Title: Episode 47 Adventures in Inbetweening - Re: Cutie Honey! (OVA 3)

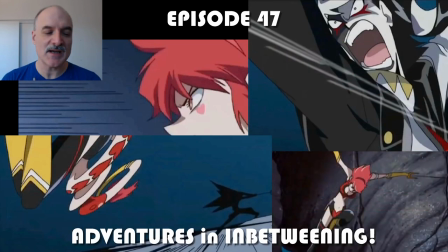all right welcome to episode 47 of adventures and in between today we are looking at a show that many people haven't heard of this
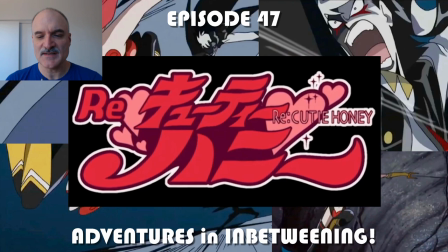is re cutie honey from 2004 this is uh taken from the third ova that was based on a live action film
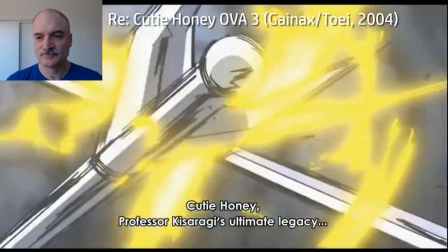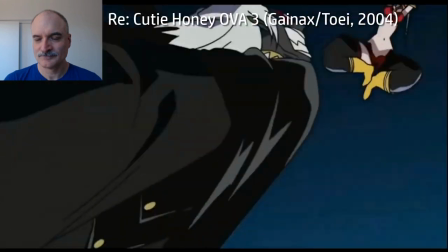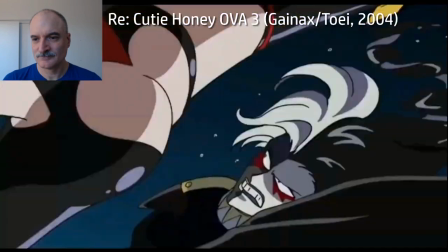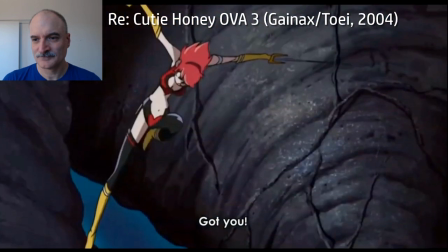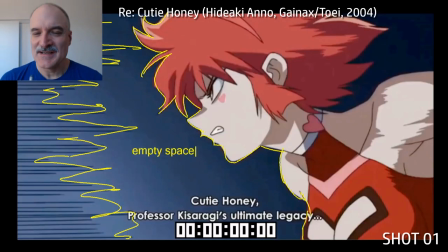All right, I didn't do any editing here. This is all sequential scenes. I'll start out looking at the empty space, the strong silhouette that we've got here. We actually just have a six frame cycle that is repeating over and over and over and that goes for the background as well.
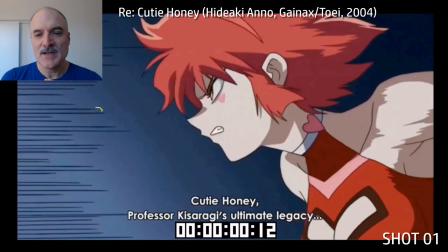The speed lines on screen left there is also on that six frame cycle and I mean this this gives us the same information four times a second it's like and that could get really tiring quickly if we don't have interesting silhouette,
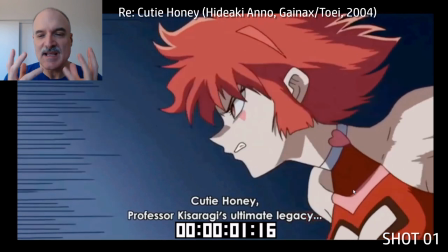interesting posing, interesting colors, shapes to look at. If the character is engaging we can get away with that for much longer.
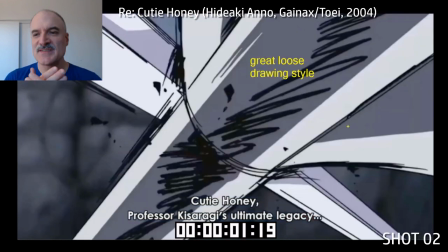Now here we're starting close in we don't really know what we're looking at and then the two weapons come in we have this great loose drawing style here now this is
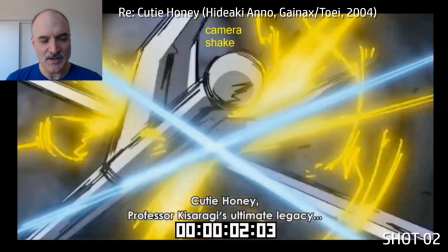Honey Cutie fighting Black Claw the final henchman before Sister Jill Cutie is an android out for revenge for the death of her
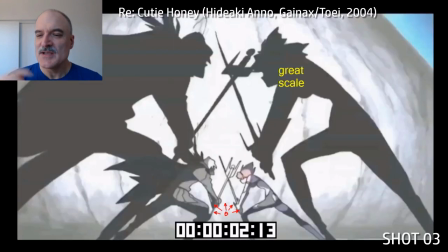father and uh yeah it's it's uh one of those stories so here I mean we we had that clashing close up for 19 frames now we're
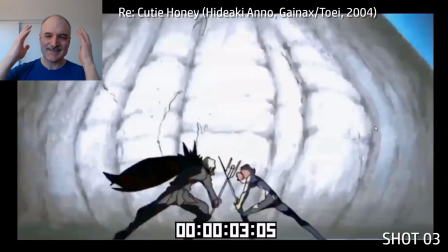going to the wide shot now we're alternating these terrific shadows from the central light source cast on the wall here,
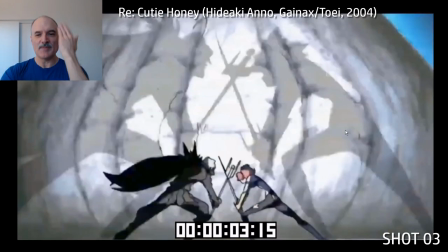and every frame is either shadow or effect, shadow or effect, back and forth, back and forth, back and forth, and this kind of strobing intentionally effect.
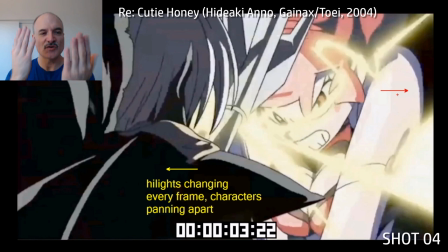Now here we've got basically it's just two drawings of the characters just panning away from each other.
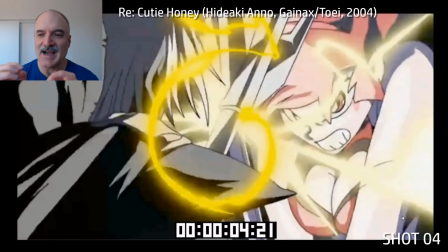The weapons are staying in the exact same spot, and it's the highlights and the effects that are changing every frame that make it interesting.
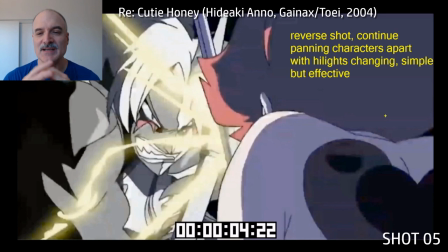Now we go to the reverse shot, exact same thing, just two drawings of the characters,
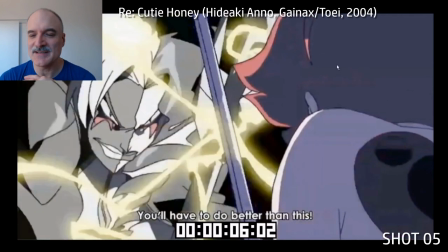and it's all the effects and the highlights and the lip sync they're doing the the heavy lifting here now
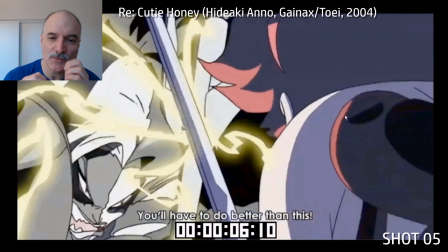honey uh cutie honey anticipates forward a little bit and we say oh does she got the advantage and
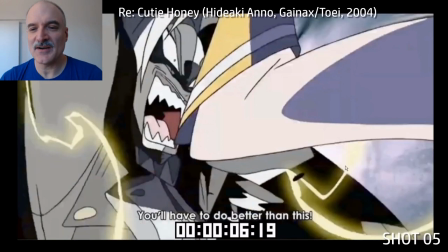it's like no black claw is forcing her back so she goes off screen there dark claws in control uh all the cool
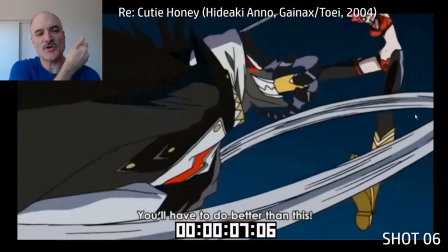fast action here we're using that as a transition to the next shot so we've got this whoosh of the weapon here cutie honey is going way off in perspective there's a
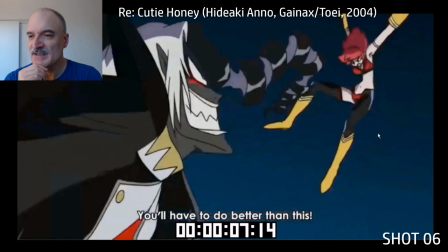lot of extreme perspective in this show and in this battle particularly. Now we've got some wonderful shapes here.
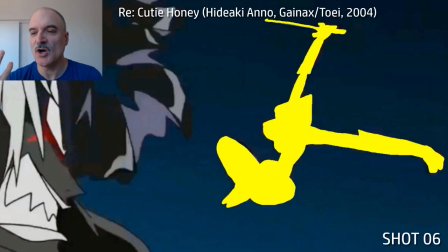Look at the silhouette here. This is just so extreme and so strong and it's setting up what's about to come up with
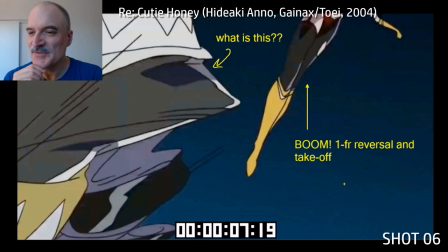complete reversal and takeoff there and we don't even know what we're seeing on screen left.
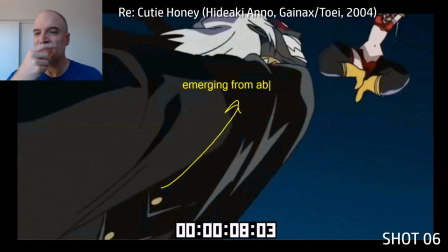It's almost like an abstract shape where the villain is looping around and then emerging from the abstract shapes. Again this extreme perspective, terrific silhouette clarity with both characters.
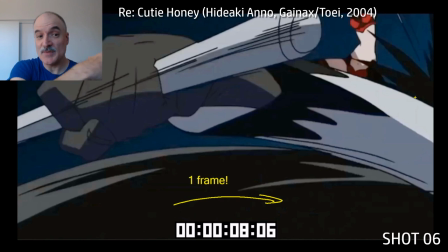Here comes the weapon from Darkclaw, and here comes Honey Sword.
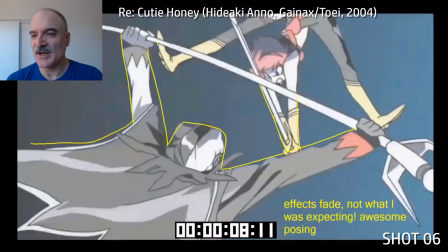Boom! Blackclaw I should say, and clash together there. Look at, again, look at these amazing wonderful shapes here.
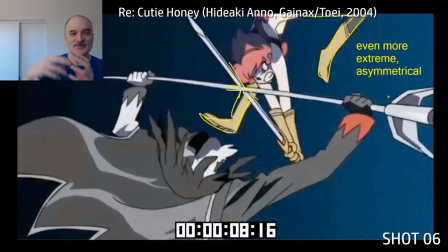This is so engaging. Not what I was expecting to see with both characters and starting out really far apart, and we've got everything close up to the screen, and then boom!
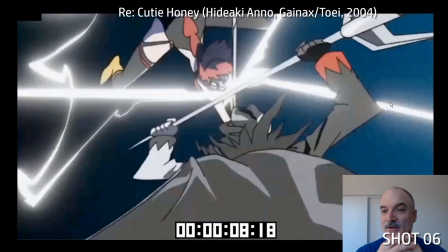Just comic book clarity. Now, rotating around in one frame here, the effects are still carrying the day.
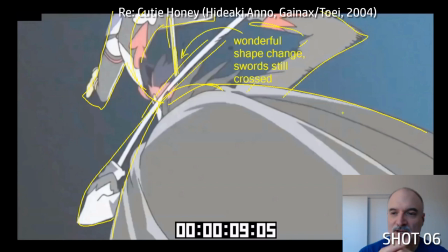Everything's happening. Now we've got Black Claw moving up towards Cutie Honey. Wonderful shape change here.
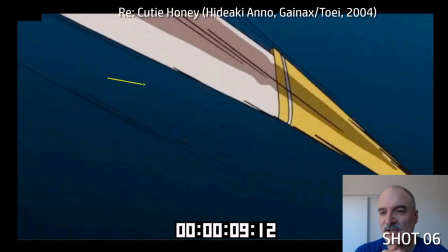The swords are still crossed. They're staying in contact really strongly. Now we're going to, again, the extreme perspective here. We're getting Cutie Honey being pushed towards screen. Black Claw is off screen right there, off screen.
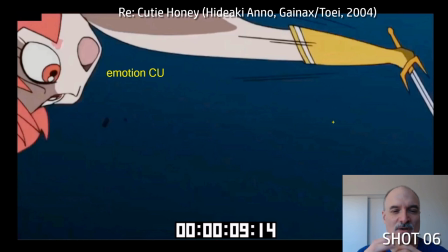And now we get even just these single frames almost, where it's just the emotion and we see the character's face.
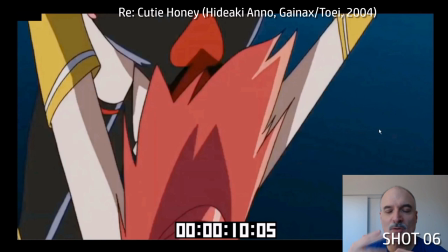This all, when it plays, though,
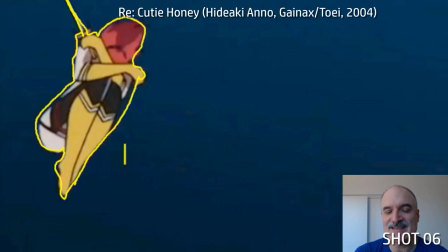it all makes sense. it all feels like it's continuous and it it just it's selling the action really well even though we have such drastic contrast
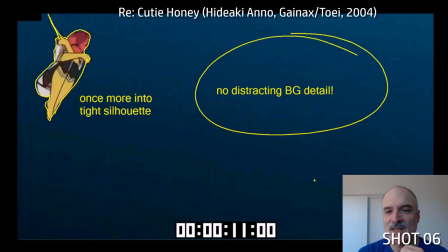between the individual frames again tight silhouette here no distracting background
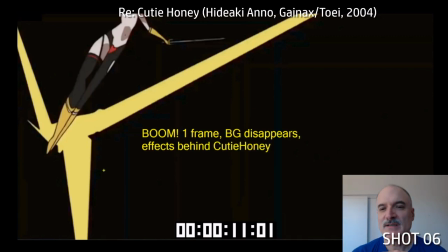detail one frame boom completely reverse that line of action the
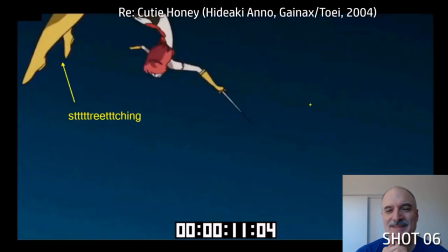effects comes on the second frame of effects i don't even know what that is it's just it's so abstract here again
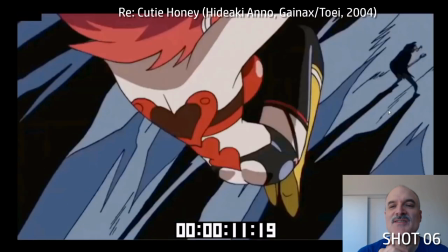the stretching abstract or extreme perspective i should say had that little heart on screen.
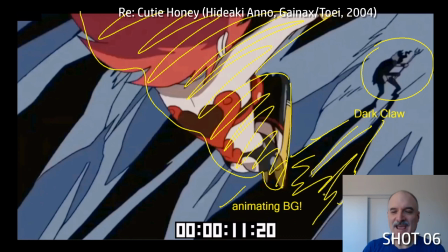Now we've got Dark Claw down on the ground there. Look at this wonderful animating background. So this is all not just one piece of background.
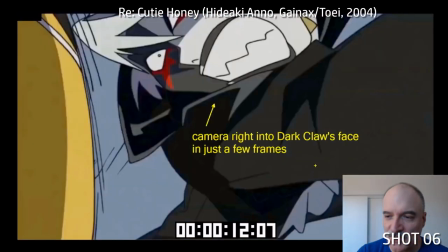This is all drawn individually on each frame. And the camera goes all the way into Dark Claw's face into just a few frames.
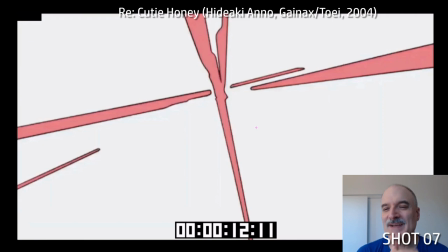Impact. Effects. Another effect. Pink on white now. Sure. And now we're cutting.
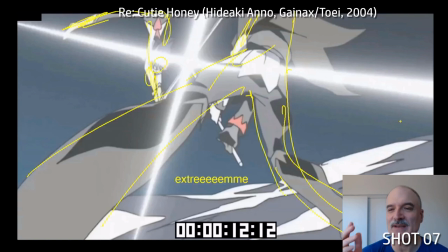We're using that again as a transition to the next shot. Keep everything moving. extreme upshot here on the villain and then
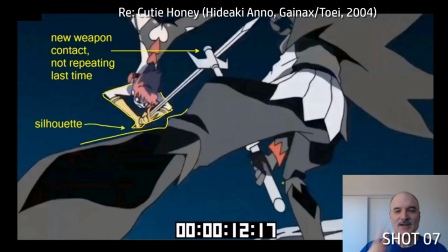cutie honey and now new weapon contact we're not going to contact the two weapons the same way we did last time
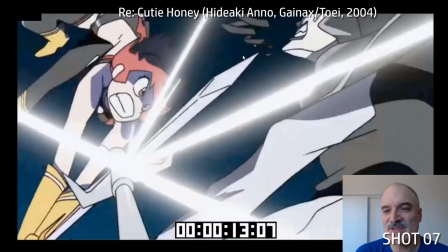and again wonderful shapes here terrific strong silhouettes
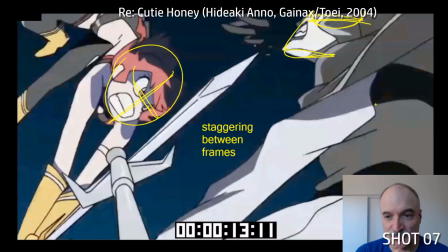we actually have staggering between the frames it's really extreme like they're going backwards
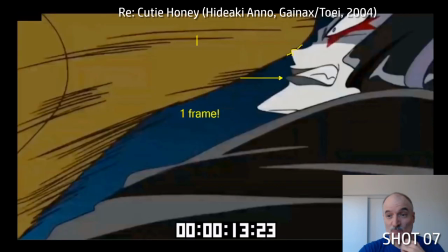and forwards not in just a subtle way spinning around here and then one frame cutie honey's foot comes in a little bit of overlap on the nose
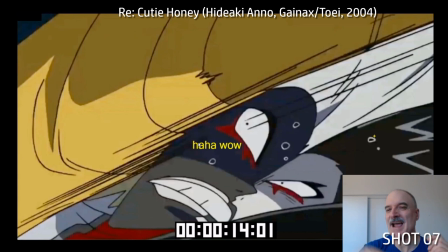they're completely intentional and then we have this wonderful frame with the top half of the foot screen is covered by the foot the bottom half is
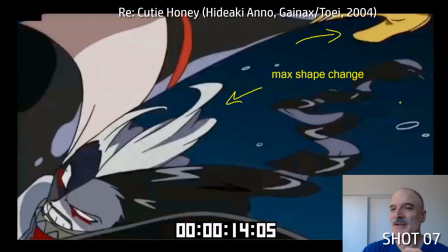the face black claw barely dodging there there goes cutie honey's foot off the screen right there now here comes her other foot around
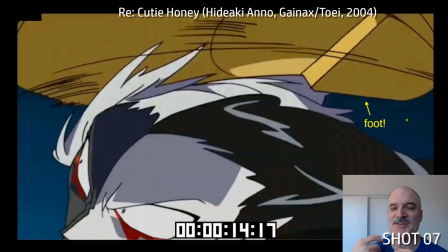it's all continuous action even though when we're watching in real time it's just
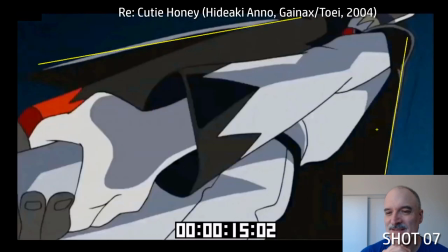and then we get this one frame here look how extreme we are close up to the face again I'm gonna go to this forced perspective here.
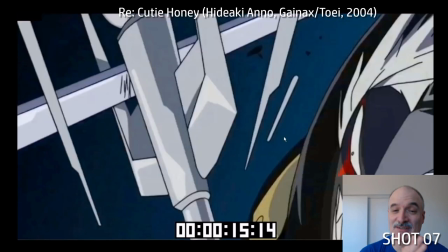Here comes the weapons. Still, sword contact is still continuing here. Everything, we're not abandoning any story points.
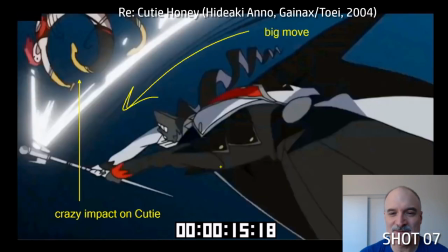Now look at a crazy impact on Cutie Honey here.
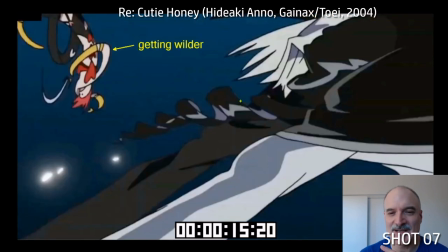This scene, a shot seven here, this is the, this is the shot, the whole reason that I wanted to do this video, because it just gets so crazy and so nuts.
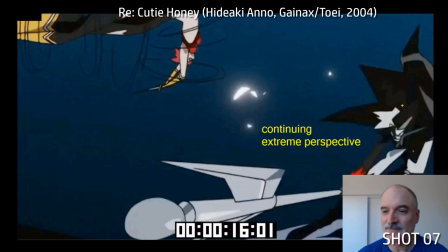Now you saw the shapes in Cutie Honey there, repeated in Dark Claw's hair, Black Claw. And we've got the background moving in perspective.
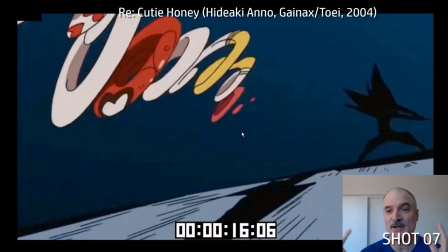Look what's going on cutie honey suddenly there's two cutie honeys. What's going on here? Why do we have this? Because we're going into this.
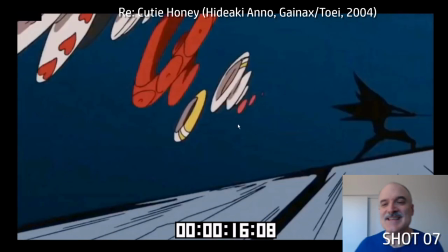Like what is this? This just is not done in animation generally. It's like so you have this character so extremely spiraling around that she's actually going to change into a bunch of
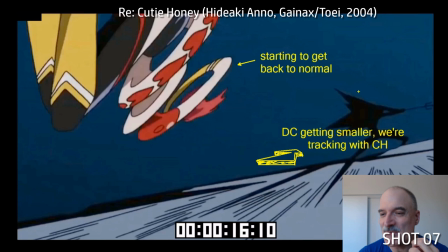saucer-like shapes and all this time the background is moving, Black Claw is getting smaller, now cutie honey is starting to get back to normal.
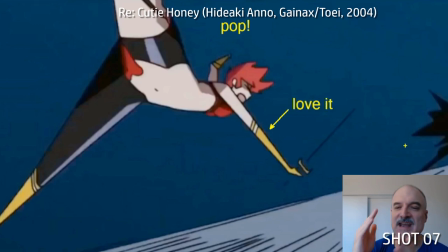And then the one frame where she gets back to normal we had all these curves and now we have these straights curves versus straights It's such a strong
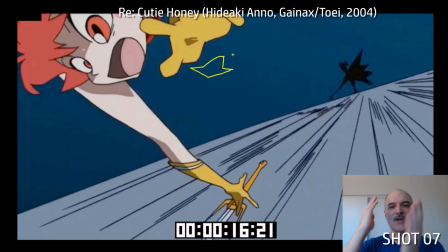Animation artistic principle and when you can have 100% curves followed by 100% straights on the next frame That's just so effective even if
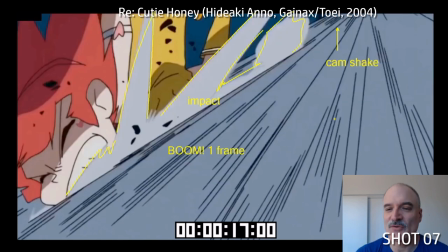we don't know why while we're watching it It has that visceral impact and then boom she hits the ground here camera shake
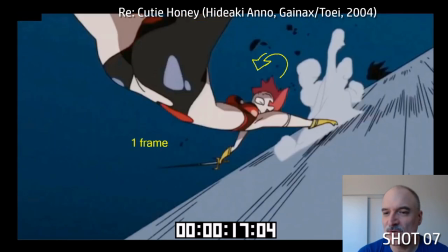Everything's perspective going forward there. You can see that that black claws off in the background Cutie Honey is flipping 180 degrees in one frame, continuing to flip around.
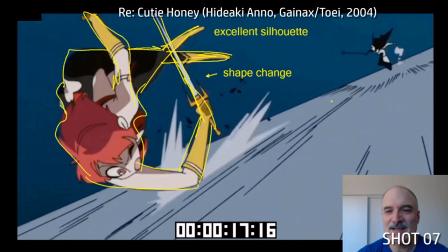Lots of shape change. Look at again, look at this silhouette here. This is just the way that the legs and the sword are crossing.
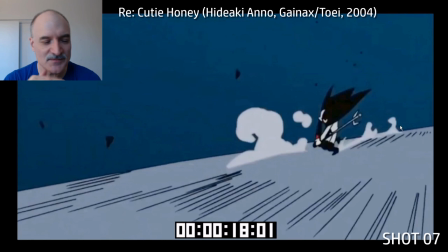And then just as Cutie Honey is coming off screen, screen left, here comes Black Claw. Running, running, running.
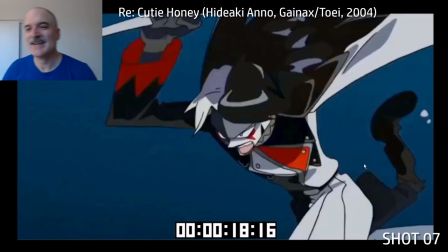Look at the lack of detail on the character running here. This is just terrific. It's just, and then so quickly, Black Claw reaches up to the screen here,
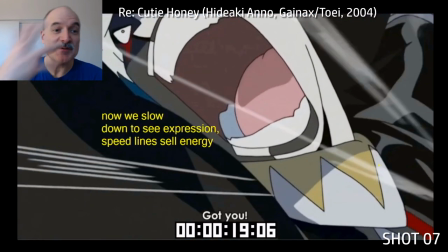just in no time and then even though that happened so fast now we want to slow things down so we can see the expression we
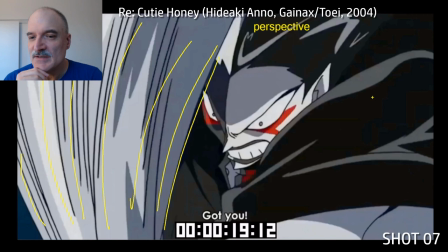can see the energy here comes the weapon down extreme perspective full screen now this
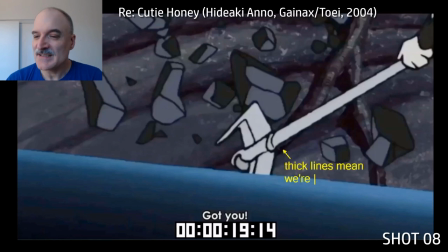is again covering up the transition between the shots now here whenever you see thick lines like this that generally
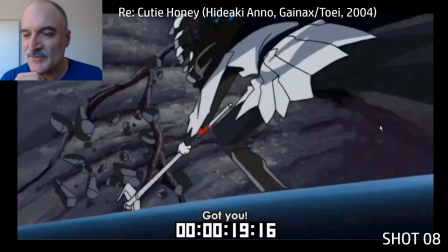means that we are going to be dollying out in any kind of 2d project you can see that all the way back to you know Bugs Bunny cartoons